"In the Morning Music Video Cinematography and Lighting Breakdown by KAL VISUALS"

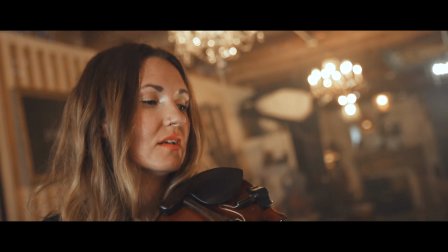(4:05)
It gave us practical and motivating light, so it helped eliminate our source from feeling so sourcey. That can be a big problem with doing music videos or any video in general. You never want your source light to feel sourcey. And what I mean by that is, sometimes you'll be shooting an image and there's no practical lights in the environment, and so it just feels off-putting and odd, seeing all this light source on the subject,
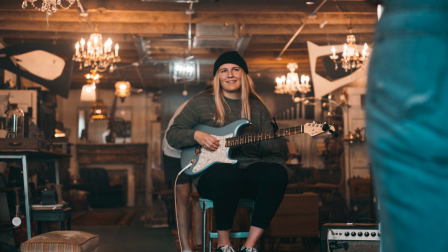(4:28)
but there's no lights within this world, within this environment, and so it doesn't feel right.
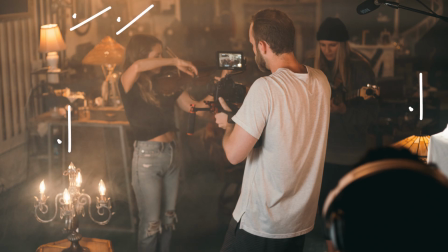(4:34)
So adding practicals as motivating light makes it feel more realistic. It kind of tricks our eye into believing that those lights are actually lighting the scene. You know, they're creating the light. They're wrapping around the corner and lighting the front of her face. It doesn't make sense in reality, but it tricks our mind into believing it.
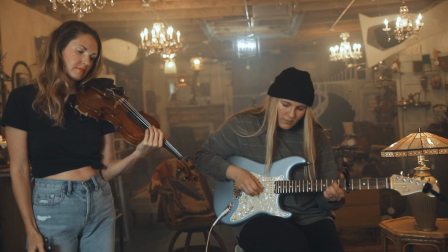(4:53)
And so adding those practicals really helped eliminate that sourcey effect that I feel like the video was having originally. And so adding those there, you know, again, really added some great motivating light, separated her further from the background, and it warmed up the image a bit more. So I decided to add a practical to the side of Jenny, and this did the same thing.
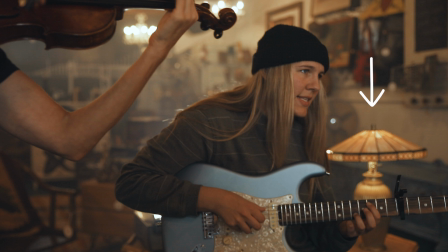(5:13)
It gave her a little more fill, warmed up the space, and it gave a better motivating light feel. You know, it felt more realistic. It felt like these lights were really lighting and creating this environment. There wasn't some giant light source projecting and hitting them straight in the face just outside a frame.
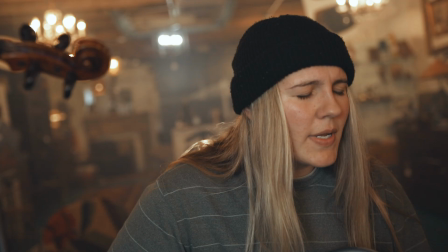(5:31)
You know, so it really helped kind of sell and bring that point across. One would think, well, we might be done. You know, we've got the subjects lit, we've got some backlight, we've got source, we've got fill, it looks great, right?
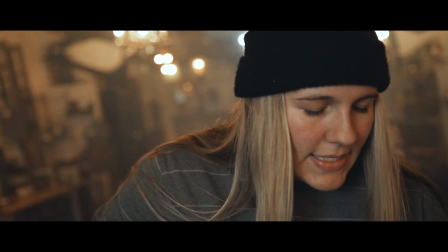(5:42)
Well, it wasn't quite enough. You know, we had about 2 lights in the background that were hanging in the shop, but I knew I wanted more.
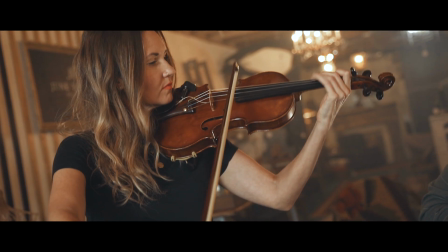(5:49)
You know, the background was just super dimly lit. It was dark. It did not look good.
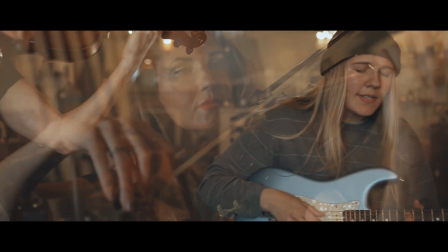(5:55)
And so I wanted to add more depth.
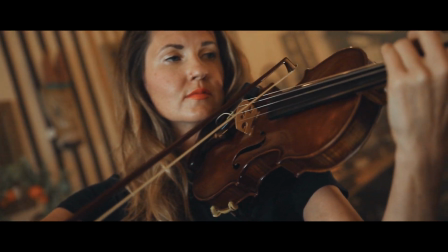(5:57)
I wanted to create that space to really separate our subjects from the background and just really showcase also this environment. A very unique set here, shooting in a vintage shop. And so I really wanted to show off the decor, but in order to do that, we had to light it.
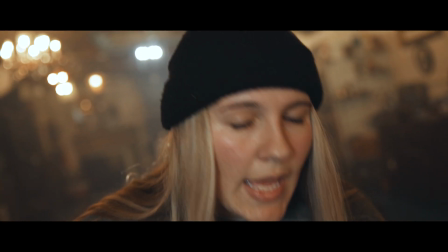(6:12)
And so what we did is, again, we took more practical light,
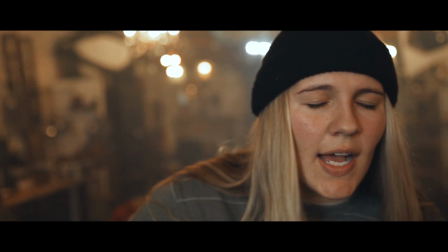(6:15)
we put that all over in the background using lamps and chandeliers, and used those to light the background. This then, again, lit up the entire space. So now we had a nice even-toned look.
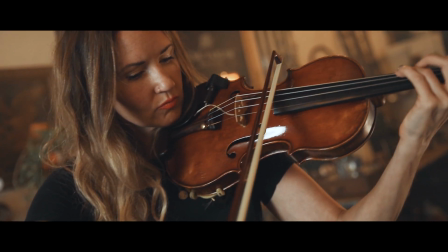(6:27)
You know, the foreground and the background felt the same. It looked like a cohesive environment. You know, that's a big problem a lot of people have, is they light the source and the foreground really well,
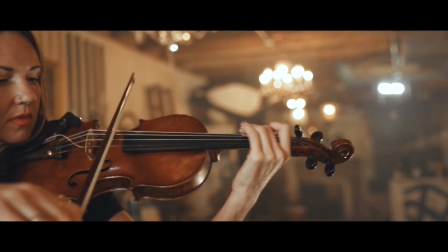(6:37)
but then the background is just super dark and just you can't see anything.
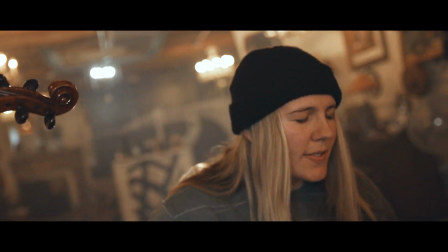(6:42)
And to me, that kind of hints a little bit at amateur cinematography. Again, you know, you want to be able to showcase the varying levels from the highlights to the midtones to the shadows. You don't want this giant drop off, you know, where you see, you know, your subject and then everything else is just gone.
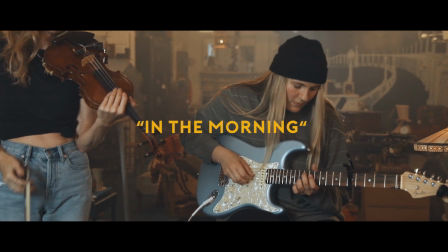(6:59)
I mean, maybe for a specific stylized look, but that's very specific, you know.
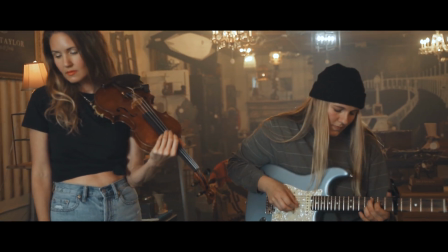(7:03)
And so being able to showcase the different gradients, the different levels of the light and the sourcing in the room, I think shows a much higher and professional level of cinematography. Next, let's touch on topic number 3, color. So we knew that we wanted to create a very warm and nostalgic feel for this video.
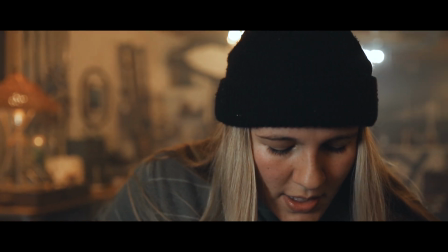(7:22)
And so again, tungsten light was huge. Again, pretty much all the practicals that we put into the environment were tungsten. I believe there was one that wasn't, it was fluorescent. It was just already there. It was the chandelier hanging in the middle of our scene, way in the background. That was just already there, so nothing I can really do about that. And it didn't bother me, you know, it's a vintage shop, and so kind of having these different varying lights and colors,
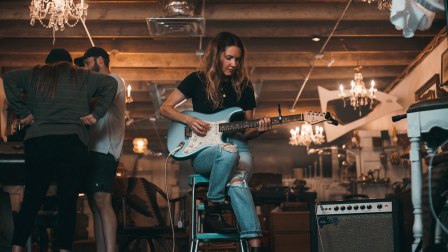(7:47)
I think really kind of just added to the uniqueness and quirkiness that is a vintage shop. But anyways, we added a lot of tungsten light, and again, the fill and the kicker we used was again also on tungsten.
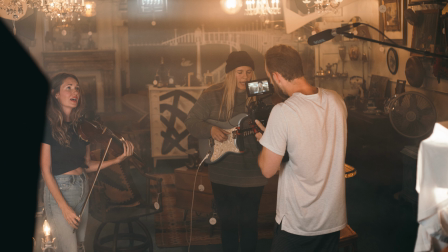(7:58)
It really just warmed up the room and gave us a really nice, inviting look. Next, let's talk about topic number 4, style. So first and foremost, I want to touch on the hazer. We brought a hazer in, and this really improved and enhanced our video.